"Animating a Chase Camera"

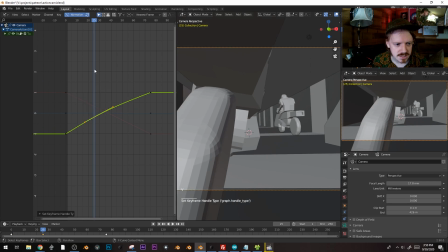752s
So let's see. So I'm gonna speed up the camera just a little bit here, so that we're with him.
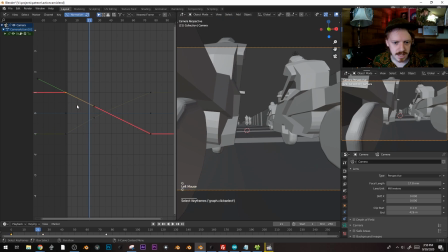761s
And then,
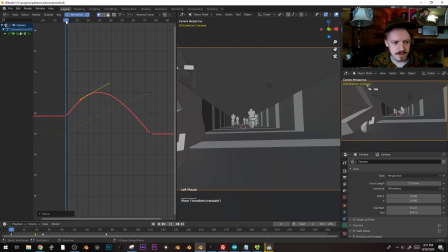765s
yeah, we'll just be right in the middle here. I think I'll want to swing in from all the way over here.
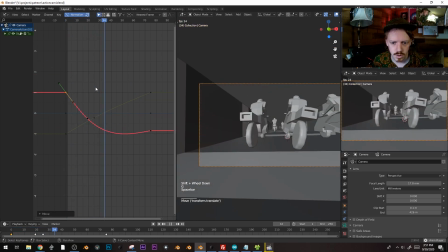772s
So we'll kind of be looking at him. Whoa, yeah. And then, where should we go?
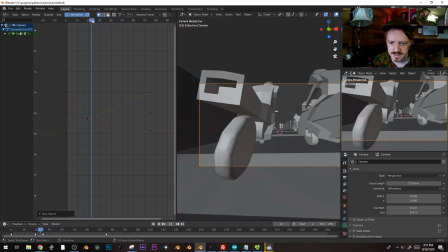777s
I like him passing like this. I think that's kind of cool.
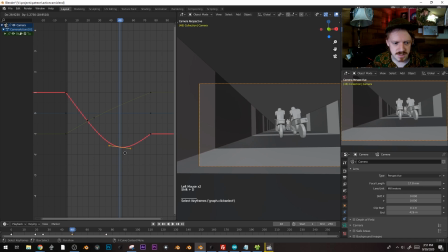783s
So maybe we'll try to just embrace that. Goes this way, and then when he goes the other way, we'll be zipping the other way.
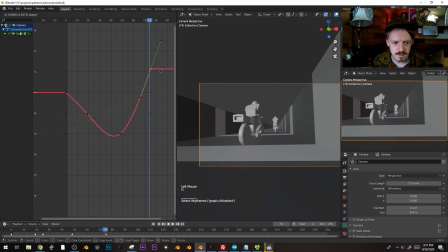790s
Can we even go on the other side of this bike here? We can, but we don't really get to see.
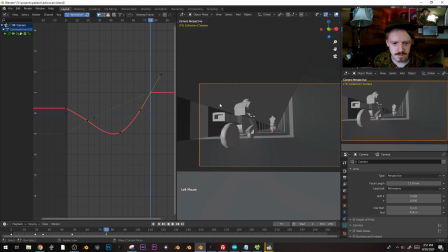796s
We don't see him. Maybe we'll just pull this bike back.
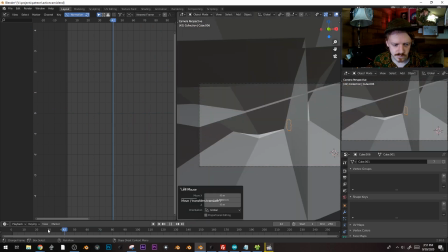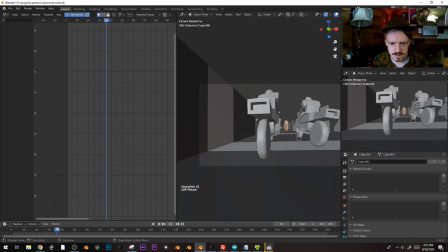804s
Oh, yeah, it makes sense. We go through this guy.
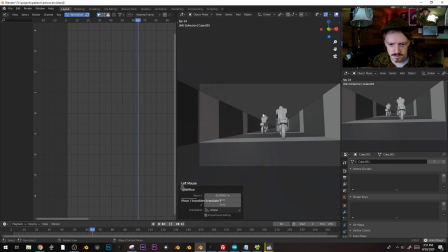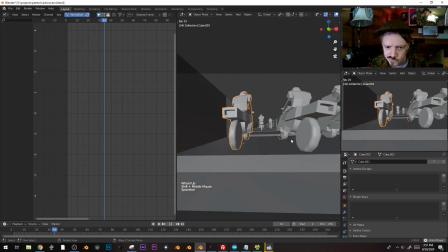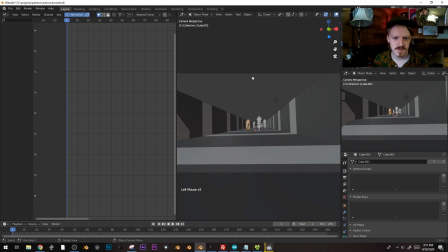819s
Okay, so now we get to do the fun part, which is the rotation.
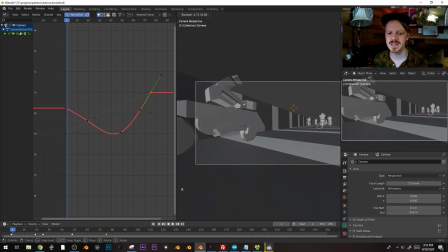824s
And I like the rotation because that's where you actually get to be like a human for a little bit. Like, okay, I'd probably, if I were filming this shot, I'd start looking up here, and I like to animate.
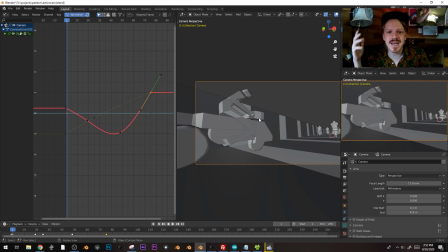835s
Human reactions are only so quick, and so there's a fraction of a second between something happening and being able to rotate the camera to catch it.
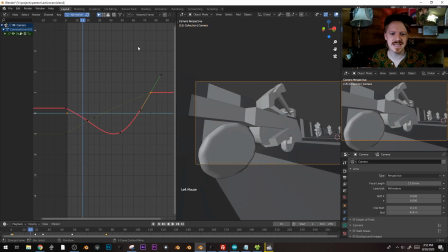846s
And so I like to go in like 15 frame chunks or whatever, and then update the camera,
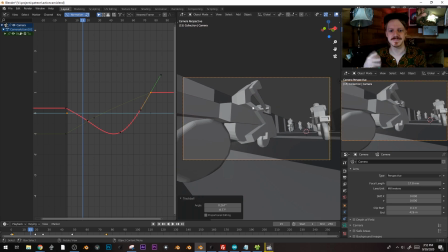852s
just because that kind of simulates that lack of, like, I don't know, it's a good way to kind of make things rough, of like, oh, he's over here now. And so we'll see how that goes. Insert rotation, go forwards.
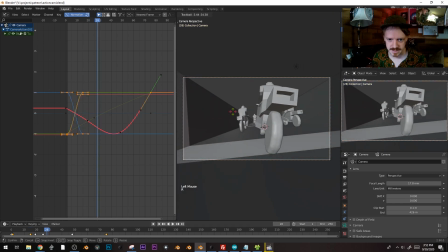863s
Oh yeah, now we're up here.
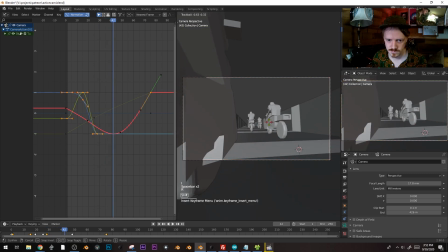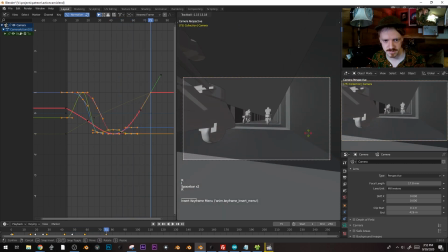872s
Actually, once he gets ahead of us, there isn't all that much to see.
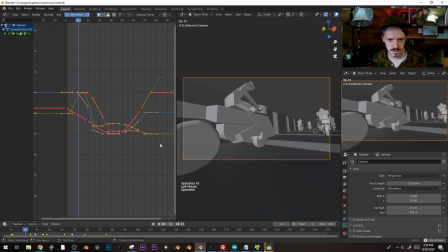877s
But let's see how this goes. Huh. This bit here, because now the rotation is tracking him,
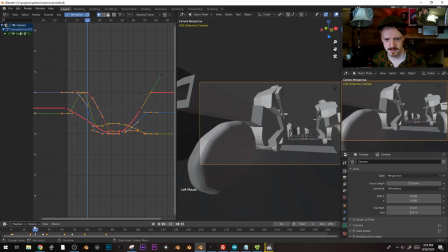885s
it kind of gets rid of that feeling of speed, because he's like he's staying fairly stationary in the frame.
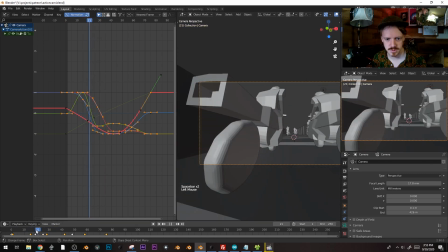892s
Like, I like this bit, whoosh, but I want to be able to ease into it.
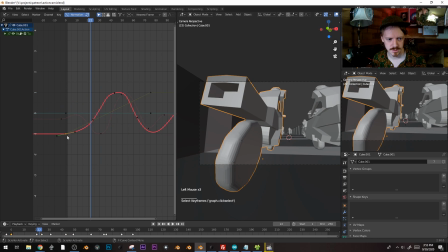898s
So maybe what I'll do is I will, right now he's very linear along that axis. I might add a keyframe, only selected channels, and just have him kind of enter
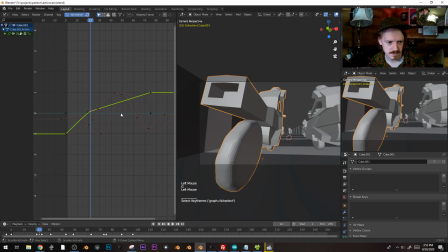913s
the shot from back here. And we'll just see how this works.
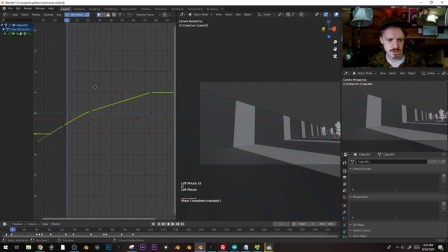920s
Ooh, whoa, it might be too much. Yeah, that's pretty good.
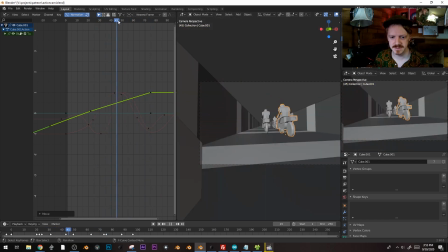931s
The camera should ideally be kind of rotating the same way as him.
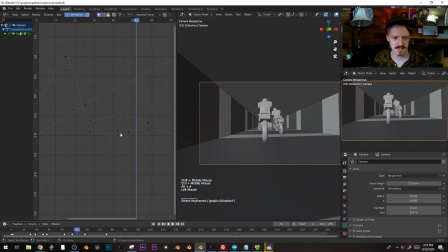936s
Again, just to make it feel as if maybe we're on like another motorcycle type rig. Let me where is? Oh, it's a y-axis.
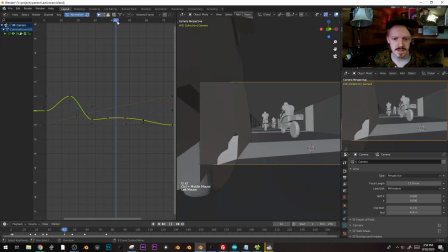951s
Oh yeah, there we go. Okay, so for right here, should be.
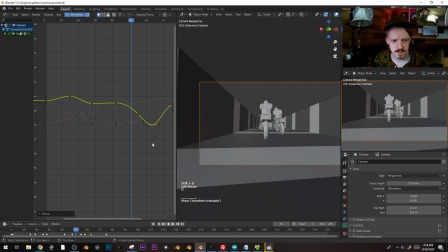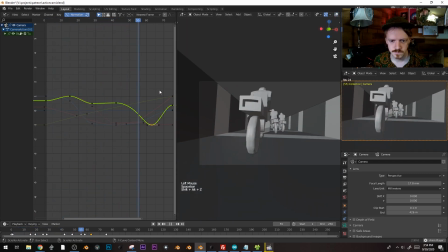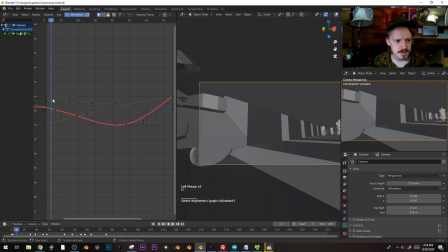966s
Okay, and then you can add that bump. I like adding the bump on the x-axis just because usually that is actually the axis that's being displaced as you're going down a road. It's usually translating sorry, directly up into that as opposed to the
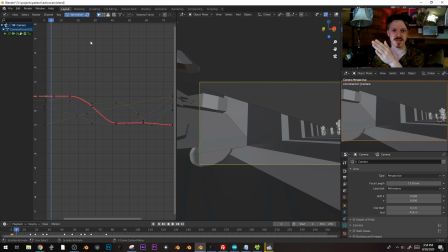985s
y, or I don't know, as opposed to back and forth, which is like usually actually not all that affected. So with this axis selected here, we're going to pull open this tab and we're going to add a modifier.
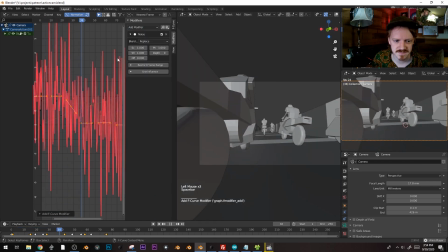998s
Oh yeah, that's very bumpy.